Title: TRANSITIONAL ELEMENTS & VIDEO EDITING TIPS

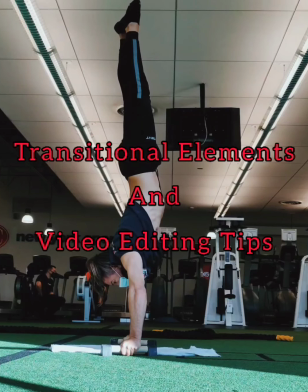today is going to be an interesting but very strange post but I think you'll find
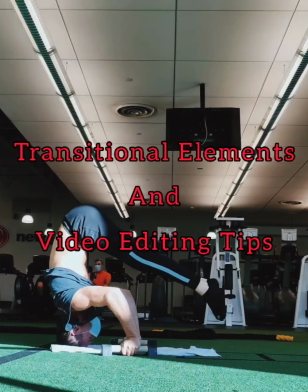a lot of value in this whether you're a calisthenics athlete or it just anyone
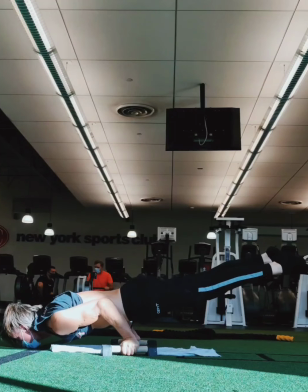who wants to make like fitness videos or make kind of like visually
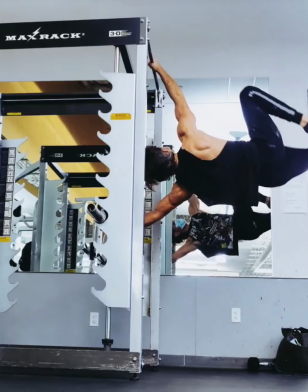compelling videos for social media so I'm just gonna go over
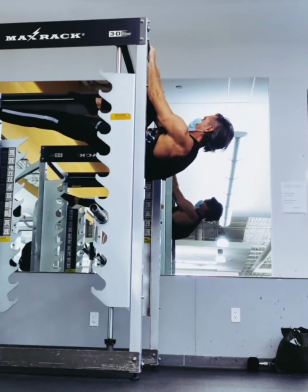this everything that I made here I turned into a story or a real this week so I really only needed 15 seconds of usable
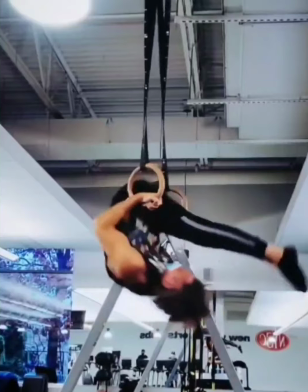footage for each one of these clips and each one of them focus on transitional elements of calisthenics so for instance I'm gonna skin the cat muscle up then roll
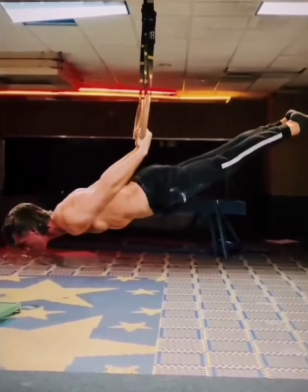through to a rolling muscle level up then up to a straddle bent arm handstand this one I'm going forward into the into the from the muscle up into the back lever
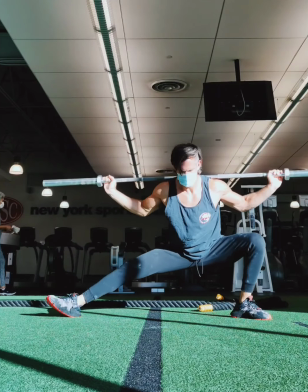this one it's just I'm playing around with transitional elements of archer or cossack squats adding typewriters into them and then adding in
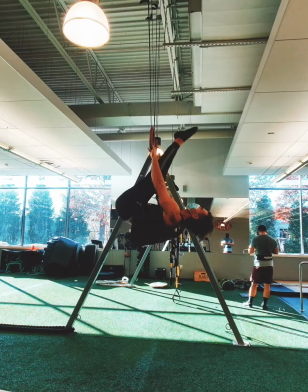the hamstring stretch everything in this was about transitional elements and then the other second the other focus is going to be all about how I took
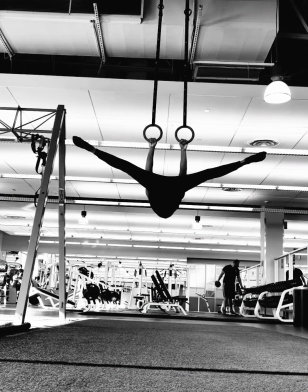you know video clips that were a minute to two two minutes long and I compressed them down to 15 seconds for instance this one I took two
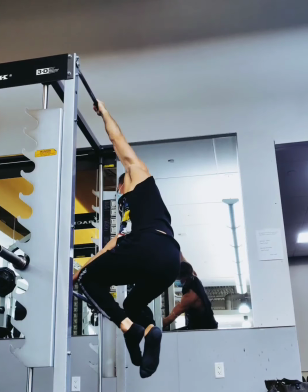videos that were a minute and a half each and I can press them down to about seven and a half seconds of usable footage in each one so film everything
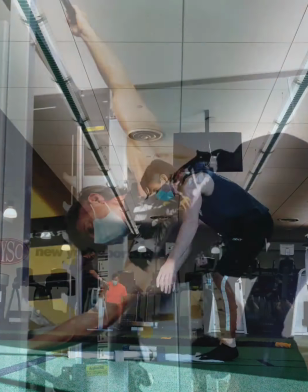check your form as much as possible but most importantly if you're into making videos you should film everything because you never know what
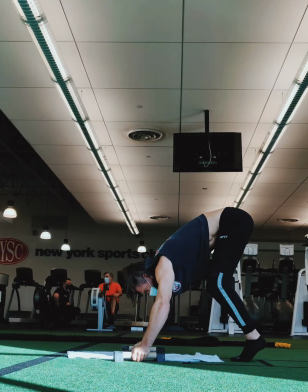will be usable for instance now again I wanted to make a video out of transitioning from you know a vertical then down to my head with a
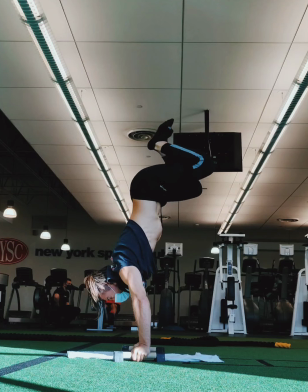pike and then back into a horizontal plane I wanted to do as many plain plain transitions as possible in this now if you notice I actually
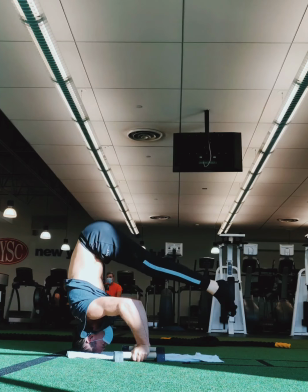failed my first two attempts of getting up into a handstand this is easy as hell for me this this like if I went by how my
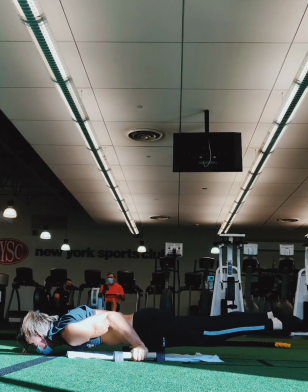body was feeling I never would have filmed this but after seeing this and watching the playback I love the way my lower back alignment and my spine
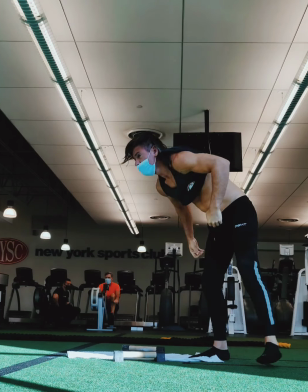alignment shifted as I went from the uh the pike on the headstand into the uh the bent arm planche that's why I wanted this
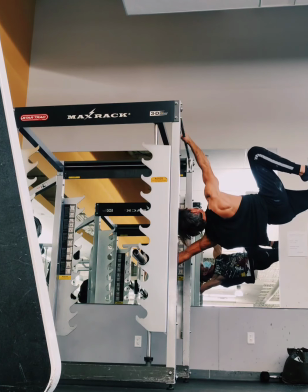video all it took was 15 seconds of a set that you know if you're watching you might have been laughing at me like this guy can't even get into
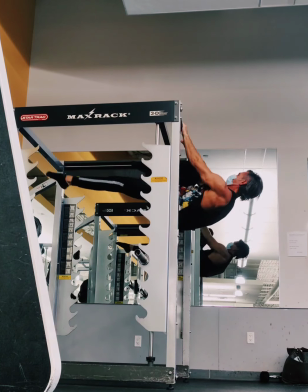a handstand. So normally I would have just thrown that out, but if you're just looking for like short clips, there's a lot of usable footage.
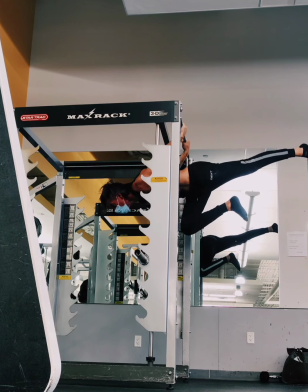This one again, I cut off a lot.
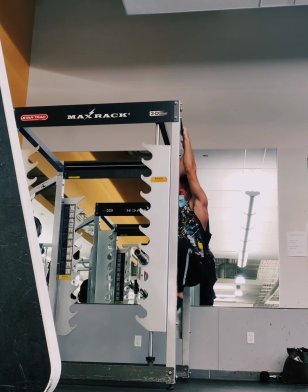This was almost like two minutes of video here, and I did the whole other side, but I only used the side, you know, that I showed in the 15 seconds of story.
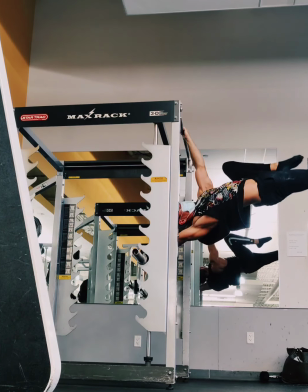So I wanted to focus on, you know, all the variations of single leg levers.
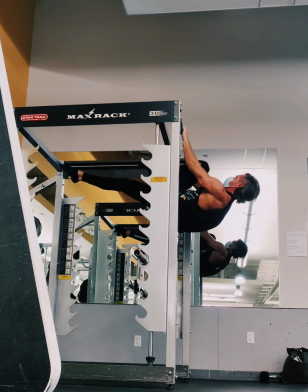So I went from the human flag single leg to the front lever single leg and then the back lever single leg.
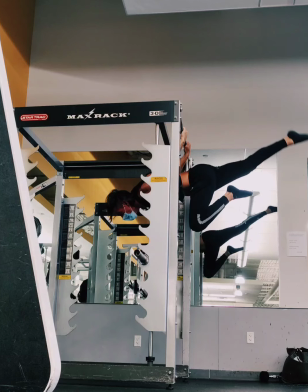I didn't use this second part of the clip because my butt touched the bar on the Smith machine as I was transitioning from the human flag to the front lever.
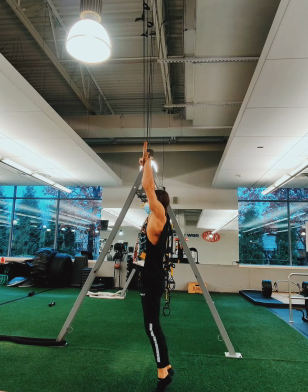So I only used the 15 seconds on my other arm because I was less tired then and I didn't touch my body to the bar during transition.
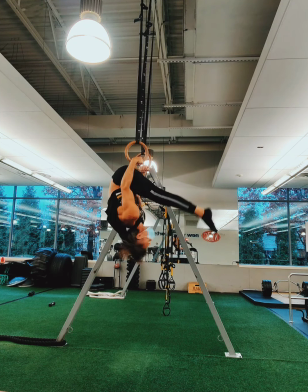So this set, this is what I turned into a reel. I got a lot of good out of a reel and actually a story from this one.
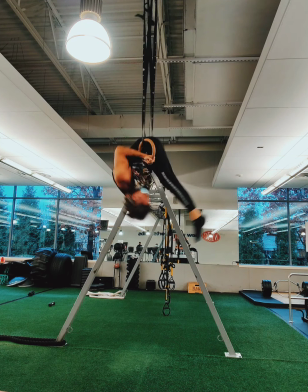So I got two different 15 second clips out of this one. And this is all I used. So the walking muscle up, I mean the walking front lever, I cut that out.
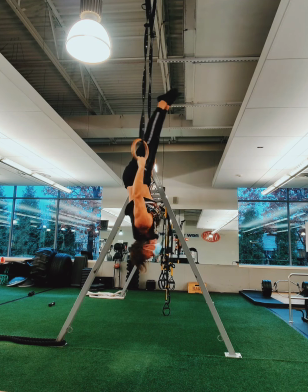The initial muscle up, whatever, I cut it out. This part where I lowered from the handstand, cut it out.
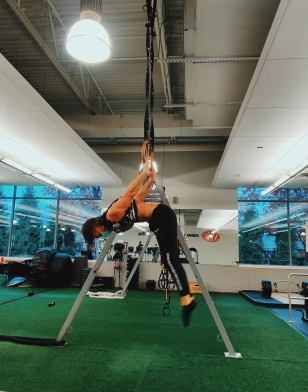All I wanted was to skin the cat into the rolling muscle up into the straddle stand.
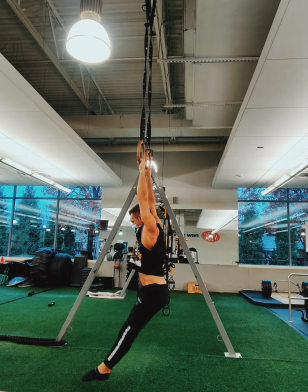It was all about transitional elements. The rest of this I cut out. You know, there's still a lot of like setup and walking to the camera, walking out.
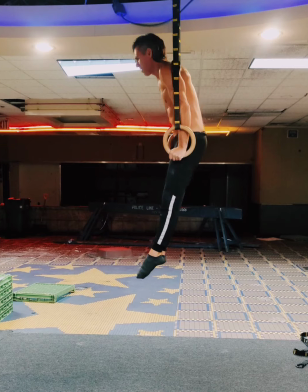Cut it all out. There was a whole lot of psyching myself up before this one because I was dead.